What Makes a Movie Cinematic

your list like look oh just as a lightsaber coming out when it's darth vader and it was just all dark like oh that's what an amazing amazing shot yeah um my next scene i'm gonna go with uh 300 the cliff scene now have you seen 300 i've started it but i've never um finished it we should get the results we're looking for here to the cliffs this one yeah so i mean 300's and all over beautiful cinematic movie it's like it's a zach slander movie you know it's it's got some of the tropes that we talked about you know the it's got that heavy would it be saturation it's like the the color palette of the movie is like the movie's very grainy it's very desaturated
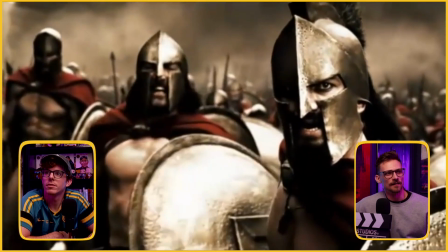you know like the colors removed um it's yeah it's like in between black and white the
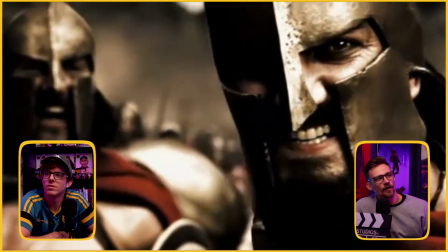darks are like uh the blacks are like crushed you know like they're very black that red
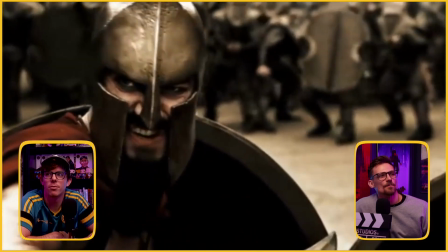is not yeah the red doesn't have a lot of brightness to it yeah so
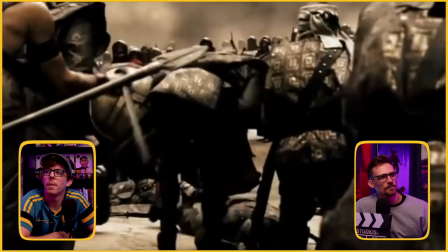desaturation a lot of uh like haze uh from
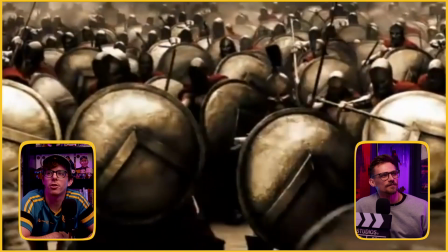the sand and stuff like this shot in particular so it's the scene where it pans from the
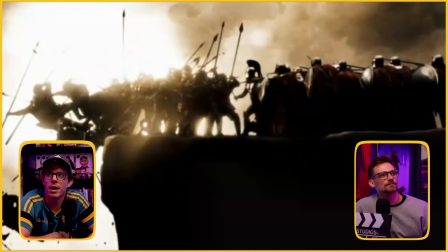side and you can see them backlit by um a sunset and it's
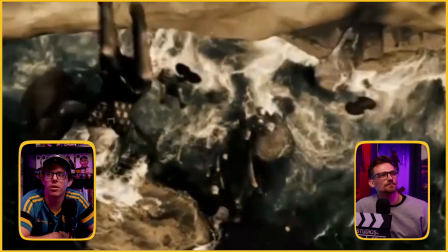just kind of it's almost just a silhouette it's the the way that they're backlit and they're just pushing all of the um
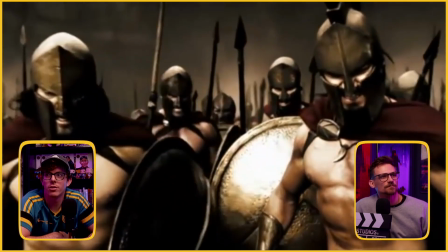persians i believe it is off of the off of the cliff it's such a beautiful cinematic shot i mean
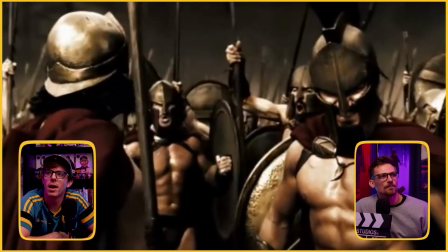this movie is littered with slow motion but i think it uses it well i mean you can say it uses it too much but it's just like
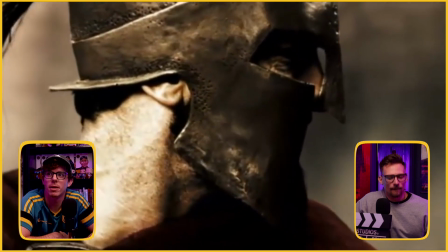look how good at like the moments of this movie look and then the sun being blot out okay our cameras cut off we got too involved
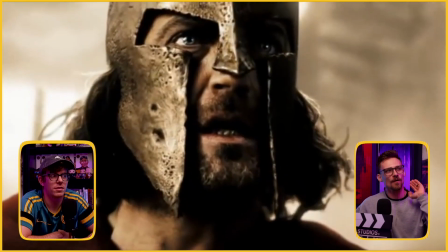in the scenes that we were looking at, but we paused the frame right on the wide shot of the cliff where a
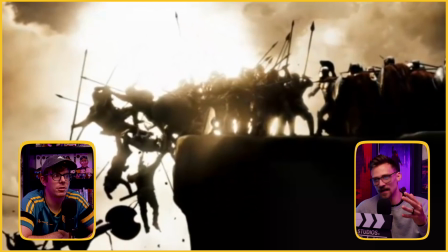bunch of the people are falling off the cliff as the soldiers are closing in on them, pushing them off the edge. And this was the specific shot that you had in mind, right? Yeah. So, I mean, just look at how they're kind of backlit by the sun.
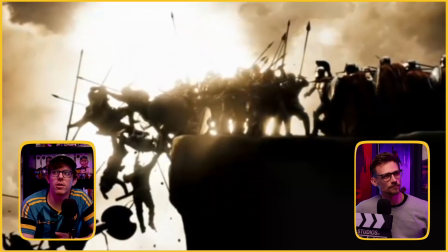So, it's lighting their smart side or the far side from the camera. And their dumb side is completely almost opaque.
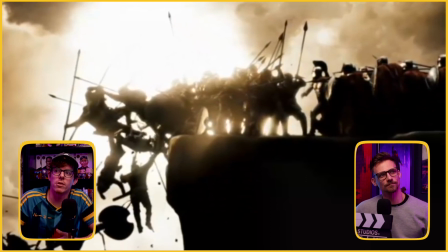Like, it's almost completely blacked out where you can see some hints of color. but it
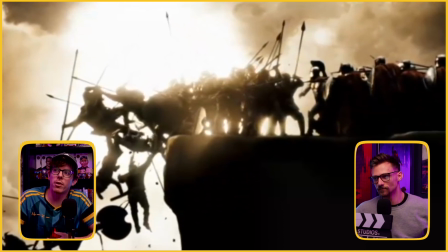just it strongly separates the the characters from the
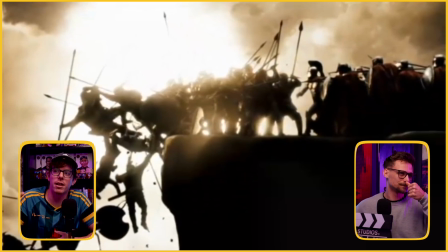background to give you the feeling of like an isolated nature to like
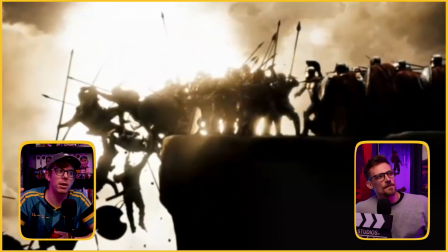strongly connect you with this moment also big resurgence for them in this moment yeah also how
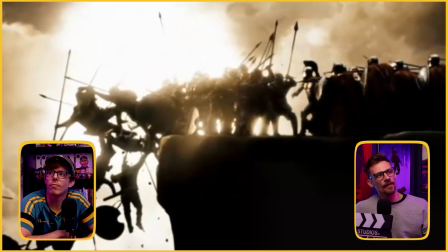they have on the left all of their spears are up in the air and then on the right they have their shields and their spirits forward so
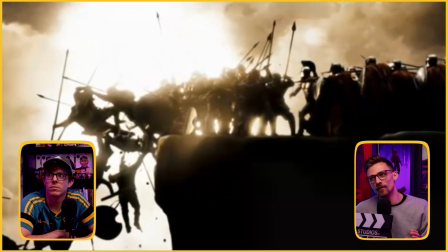you can like clearly see where that line is of each side yeah it's also drawing the line of action from the right toward the left towards the cliff the the arrows are pointing you right exactly yeah the spears are pointing you rather i should say right yeah what do you so i mean how do you feel looking at this if you you haven't made it to this scene in the movie what is like what does this invoke for you is that anything interesting about the shot i definitely like this shot in particular you know like i always like when they when you mess with lighting you know and like you have like one main source of light that's right behind the subject like those shots are always so cool you know like yeah i have that silhouette effect um definitely like a gritty dark nature to this movie yeah i feel like this one shot this one shot like because i don't i think it's like i don't know who i'm rooting for here just off of the shot rooting for the spartans on the right the right um but i feel like fear looking at this oh yeah like the impending dread of being pushed off a cliff right yeah for sure um yeah what a good shot all right what do you have come up next and this is an example too of like diving into like the style you know like picking a style and like going into it a hundred percent i appreciate zach snyder's style i think people hate on it way too much i like that he has the style i don't necessarily i'm not as fond of the style does that make sense yeah is that fair i'm more of a zach snyder fan than you are i guess Yes. Okay. So I guess kind of sticking with Zack Snyder here, I have, we kind of touched on it before is like the tropes, you know, the slow motion and stuff like that and how it's like could be cinematic. And sometimes it's just not, it's kind of distracting. So we've talked about these two scenes a lot in our podcast. And I figured what better time to actually break these down and watch them than on this episode so i have zach snyder's justice league slow motion of the flash breaking through the window to go save this lady
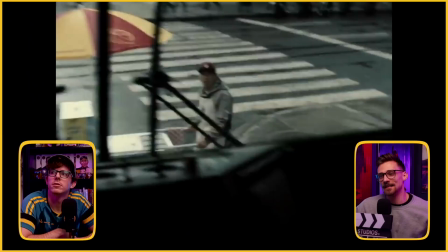who's about ready to basically die in this car accident i like when movies are shot
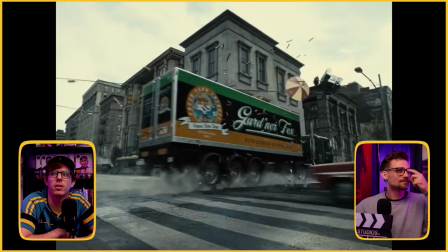outside of the uh full screen ratio like i like this perspective and then the widescreen perspective as well i would much prefer the
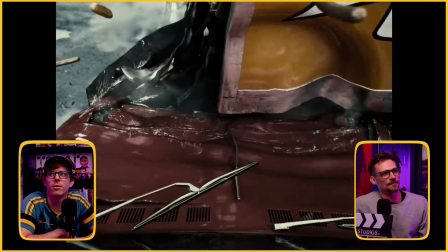widescreen uh i would prefer the widescreen to this as well but i just like that it's i don't know i feel like i'm missing something on the edges yeah like
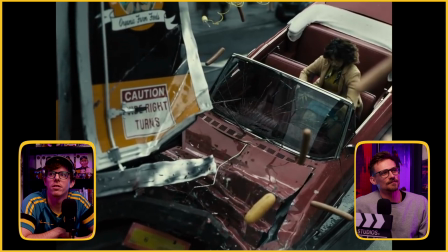widescreen definitely feels like it's giving you more yeah like i feel like i'm missing out of the
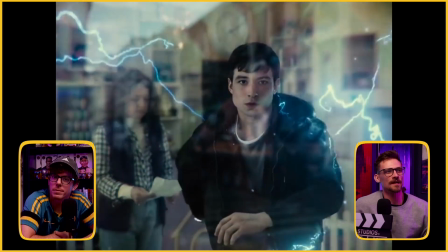story with this and i do like tight shots for sure um
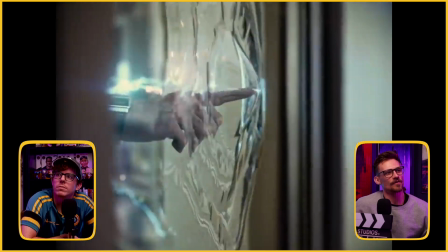but yeah okay so we're not looking about how
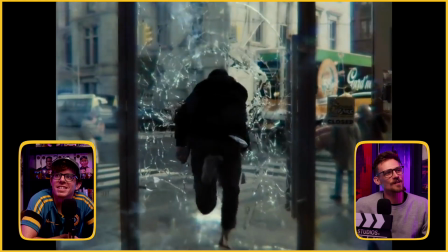weird he runs we're we're just looking at so that was the coolest part was when
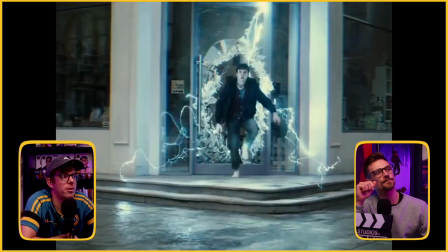he blast breaks through the glass like It turns to a fluid, basically, when he touches the glass. It's going so fast.
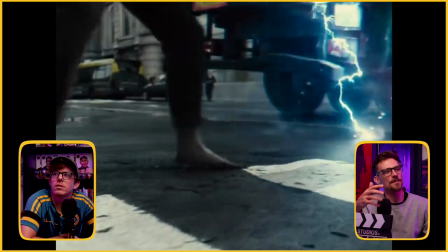But now, he, to me, just his timing of everything looks, it looks wrong.
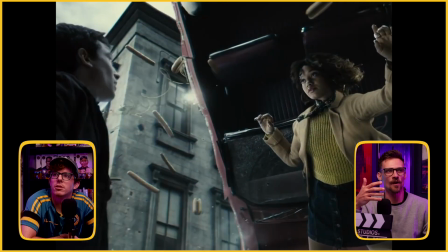Like, something looks off to me, you know, as this is all happening.
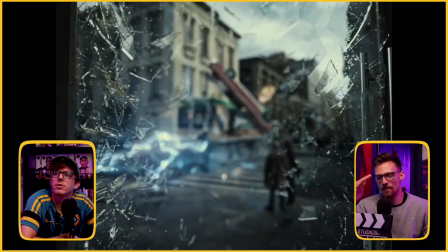And we're going to watch the scene from X-Men Days of Future Past right after.
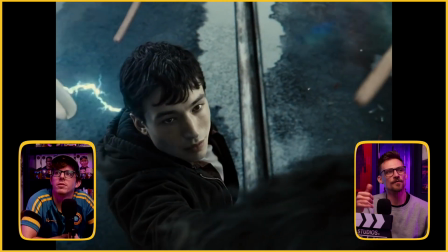And kind of go through the differences that we notice.
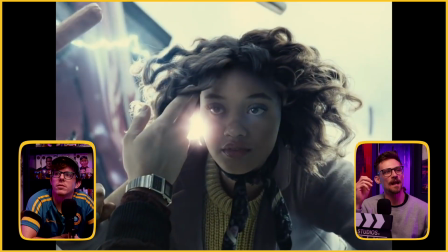And this, the big difference that I see is that for some reason, he,
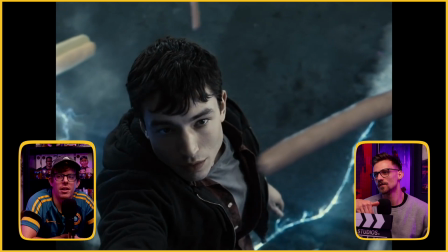Flash, is also in slow motion. He's in a faster slow motion than the rest of the scene.
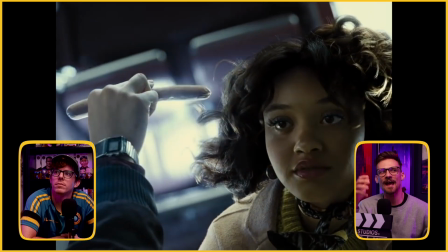But nothing on him is really acting as if he's moving that fast.
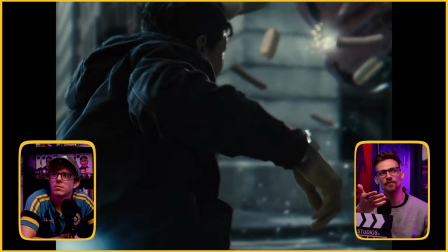Like, look at his clothes right there. His sleeve, it didn't move. Nothing is showing me that he's moving fast.
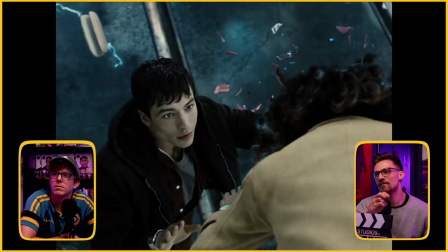If anything, it's showing me that everything else around him is moving slow.
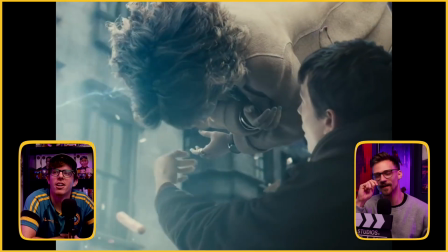Well, I guess just for the purposes of being a DC nerd here, you could argue that the reason that's not happening to him is because of the speed force,
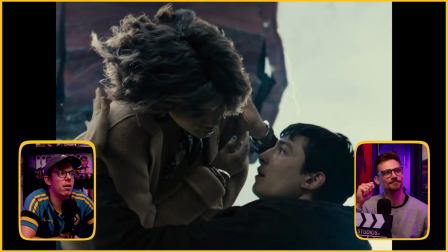because it's like this ethereal force that is the reason that bugs and dust don't shatter through his eyeball and into his brain.
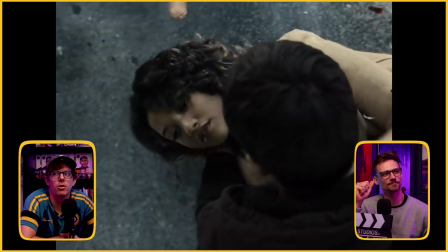It's like this energy that protects him. So you could argue that that is why.
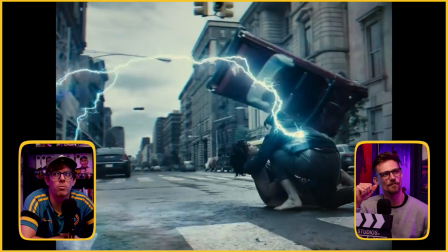And the environment around him, the ground is getting destroyed because the speed force protects him. it's like why his feet don't shatter hitting the ground that fast sure
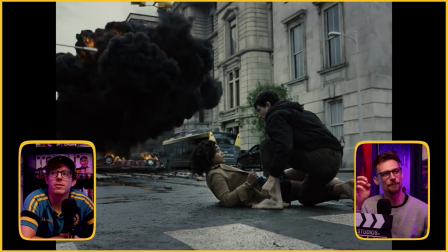um but okay so that was the the end but it doesn't
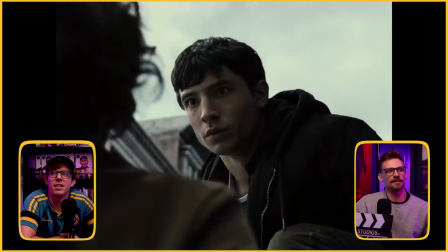add visually to the scene and exactly yeah we're looking more so at the
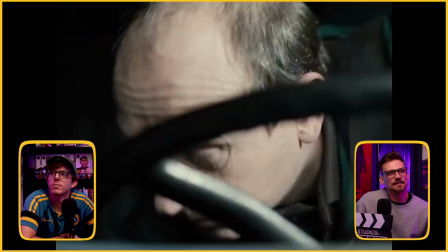the cinematics of it right and i i wouldn't say that scene is like overly cinematic you know do you see this look my mouse is connected to my ipad and what is going on here so we have the tv you just use the mass pad on the laptop we have the tv and the ipad hooked up here oh it's still on there i've lost my mouse i don't know what's going on here